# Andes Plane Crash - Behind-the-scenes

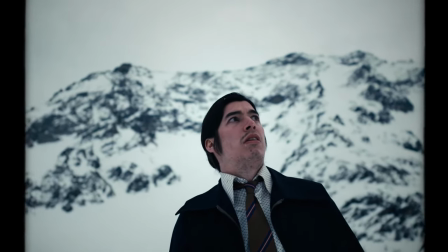3:03 and it seemed like a perfect moment for us then to move the aspect ratio
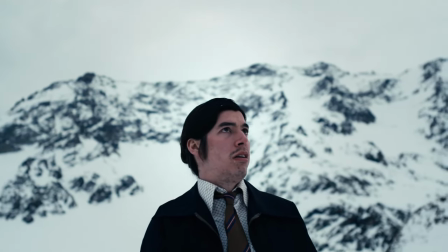3:08 and partly as well because we're in the mountains and we we want
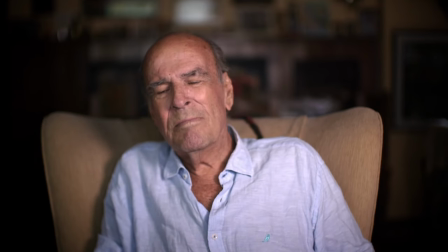3:14 the viewers to see this incredible location that we're in and really feel that
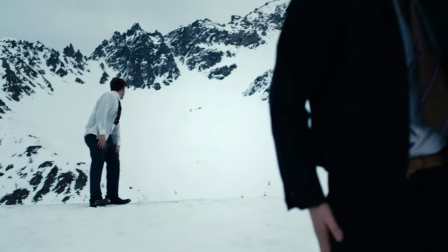3:19 they're in the mountains with our actors telling this incredible survival story across
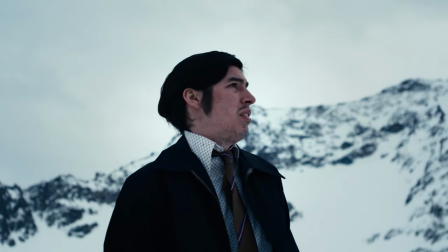3:25 our five days of filming in the mountains we had to cover over 70 days
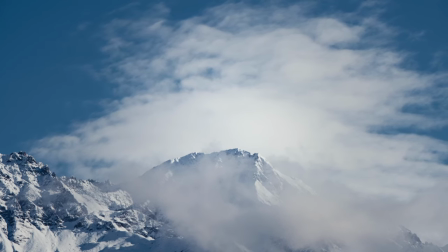3:30 of this survival story which included a plane crash,
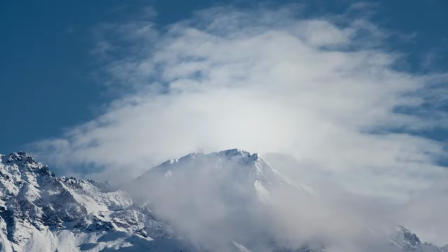3:35 an avalanche,
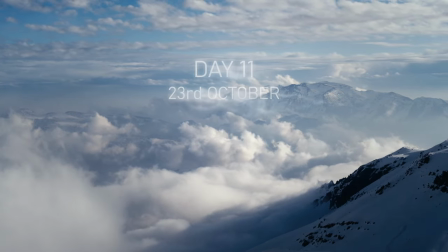3:37 the just day in day out survival experience that our people went through and then
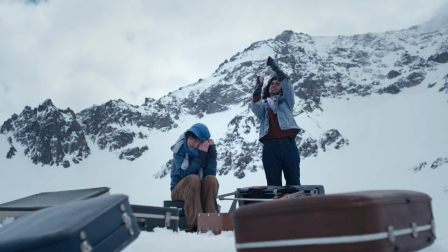3:44 a trek out of the mountains that kind of ended the story and we
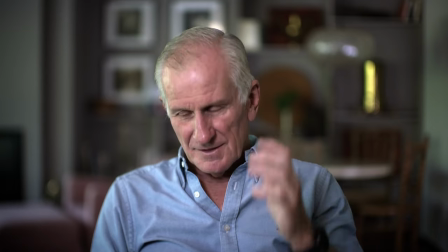3:52 kind of meticulously tried to plan it also because we
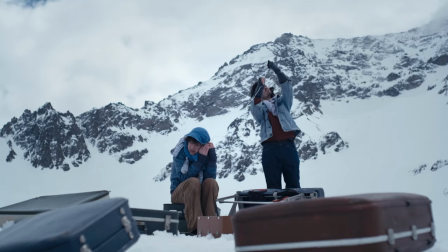3:56 needed our actors to look like they were sort of weather-ravaged survivors
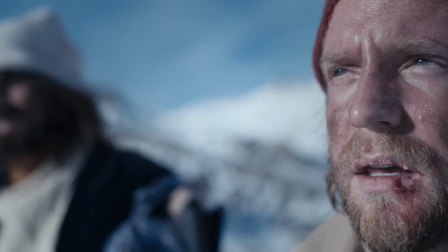4:02 in the mountains so we kind of had to do it backwards where we we
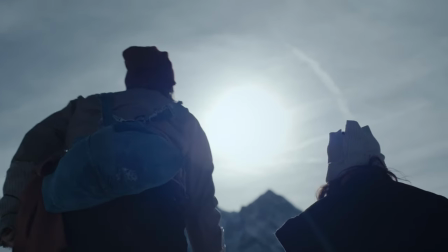4:07 shaved their beards as we went along but the moment we did that we obviously couldn't go
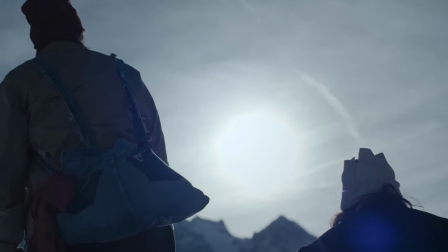4:12 back and re-film it.
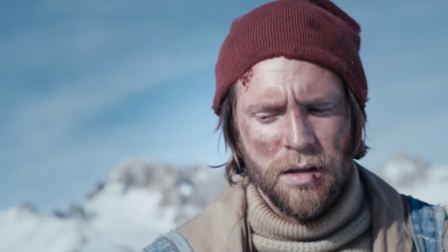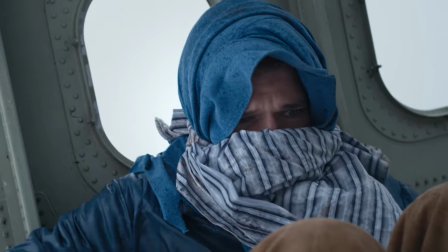4:20 In the real story when the plane crashed it split in two and there was a part of the tail that went
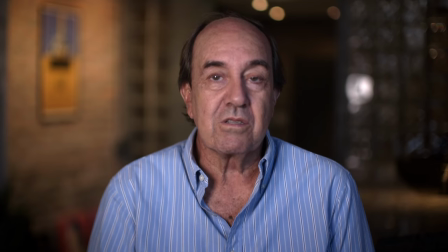4:28 further down the mountain and then the main area of the fuselage where the survivors spent their time in the mountains.
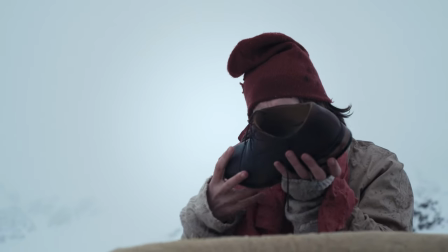4:35 Now we didn't have the money to totally recreate a crashed plane so
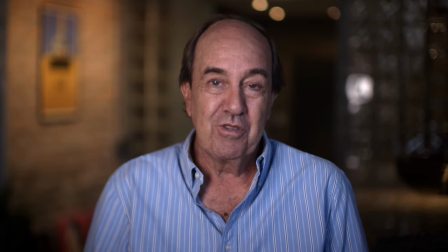4:42 we kind of scoured aviation boneyards here in England and
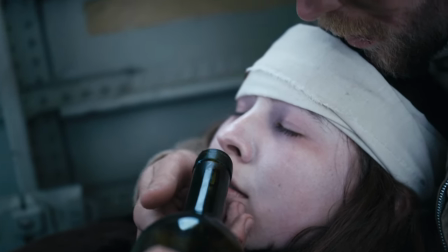4:48 found bits of plane that we thought we could then take to the Alps and cleverly position
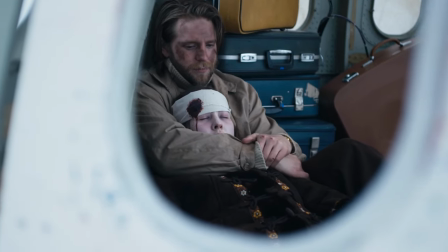4:55 and film around to give the sense of of our survivors living within this kind
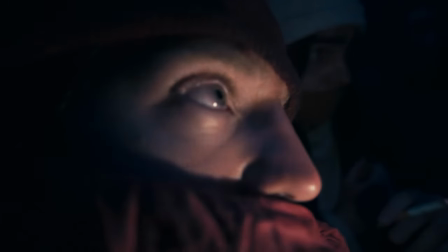5:02 of plane crash site. You know, what was incredibly difficult was how are we going to recreate an avalanche?
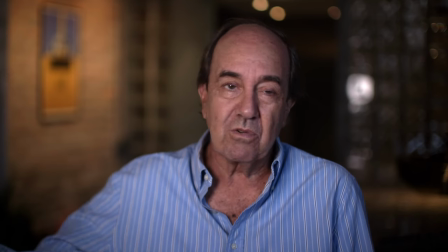5:08 We obviously, we didn't have the budget to do some big action set piece.
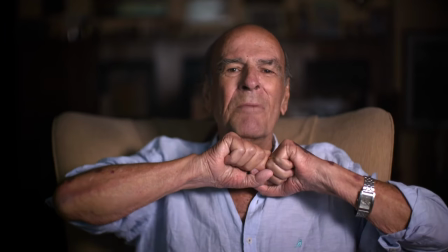5:13 So we did have to kind of ask our actors to essentially bury themselves a bit in the snow as it was going dark.
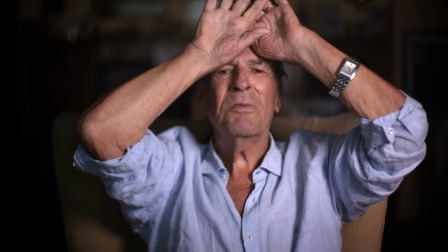5:20 We were trying to time it so we got exactly the right light. Essentially I had to use my mobile phone light to
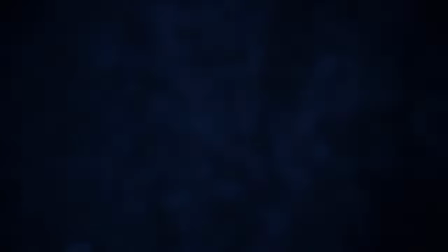5:29 try and bounce a bit of light off the snow so we could still see what was happening. Let's use this to our advantage because it was a chaotic experience for the survivors.
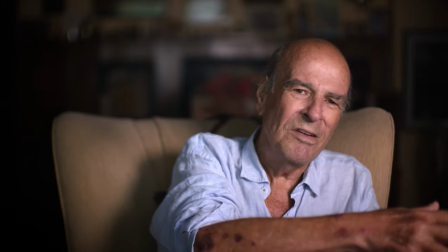5:40 They were huddled together at night time when an avalanche buried them and if we film it in a way where we reflect the sense of
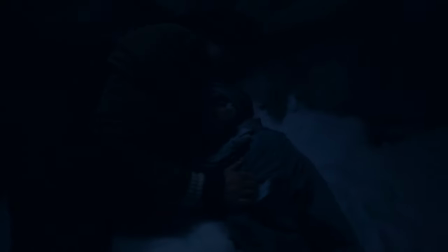5:48 chaos and the fact that they were in a blind panic then it would it was a way that we were able to kind of film it but also
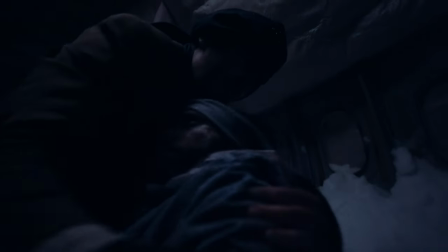5:57 hopefully reflect what they went through.
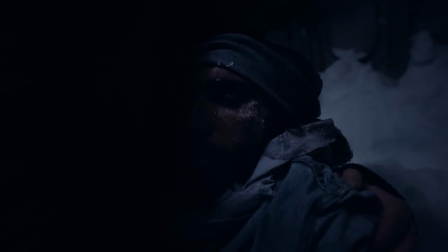6:03 We had a scene where Vito who was the first person to to get up and cut flesh to eat.
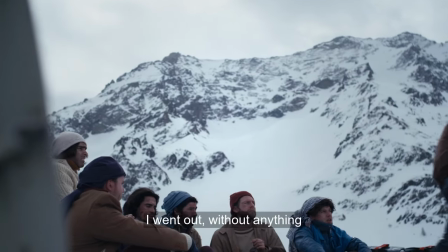6:14 We had the moment where he went and did this but rather than focusing on what he was
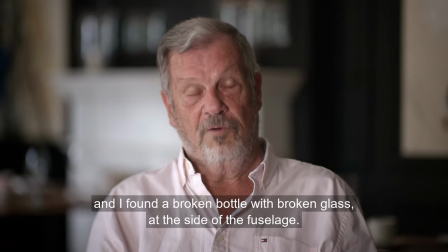6:19 cutting it felt more interesting to focus on his face and
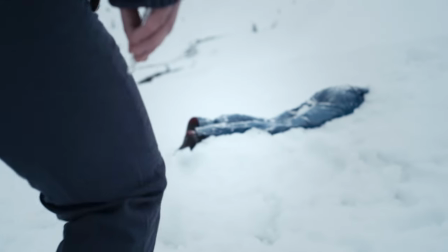6:24 actually the emotion of that moment for him and the difficulty
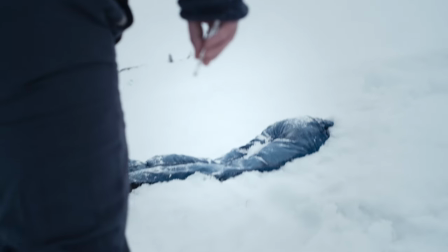6:29 of it and the feelings that he was going through these were frozen bodies they
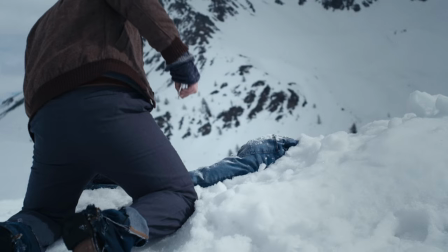6:34 were dealing with so they were only able to cut tiny bits of flesh so we just we tried to reflect
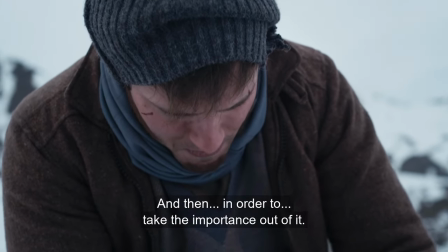6:40 both the troubling process for them while also not being too gory.
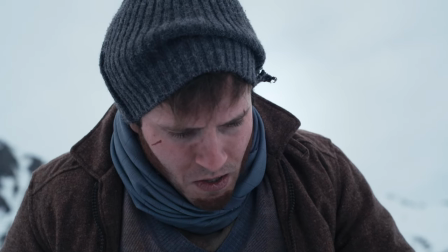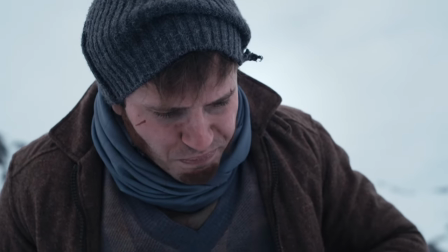6:53 We had prosciutto that we kind of put in the snow and then we
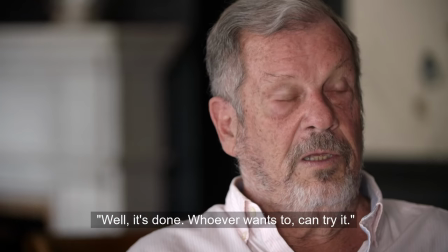6:58 kind of created a dead body out of just the snow and clothes.
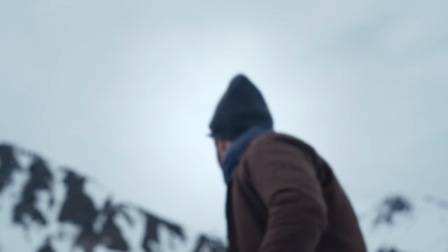7:04 We packed jeans with snow and almost had to kind of mould it so that it looked like real legs.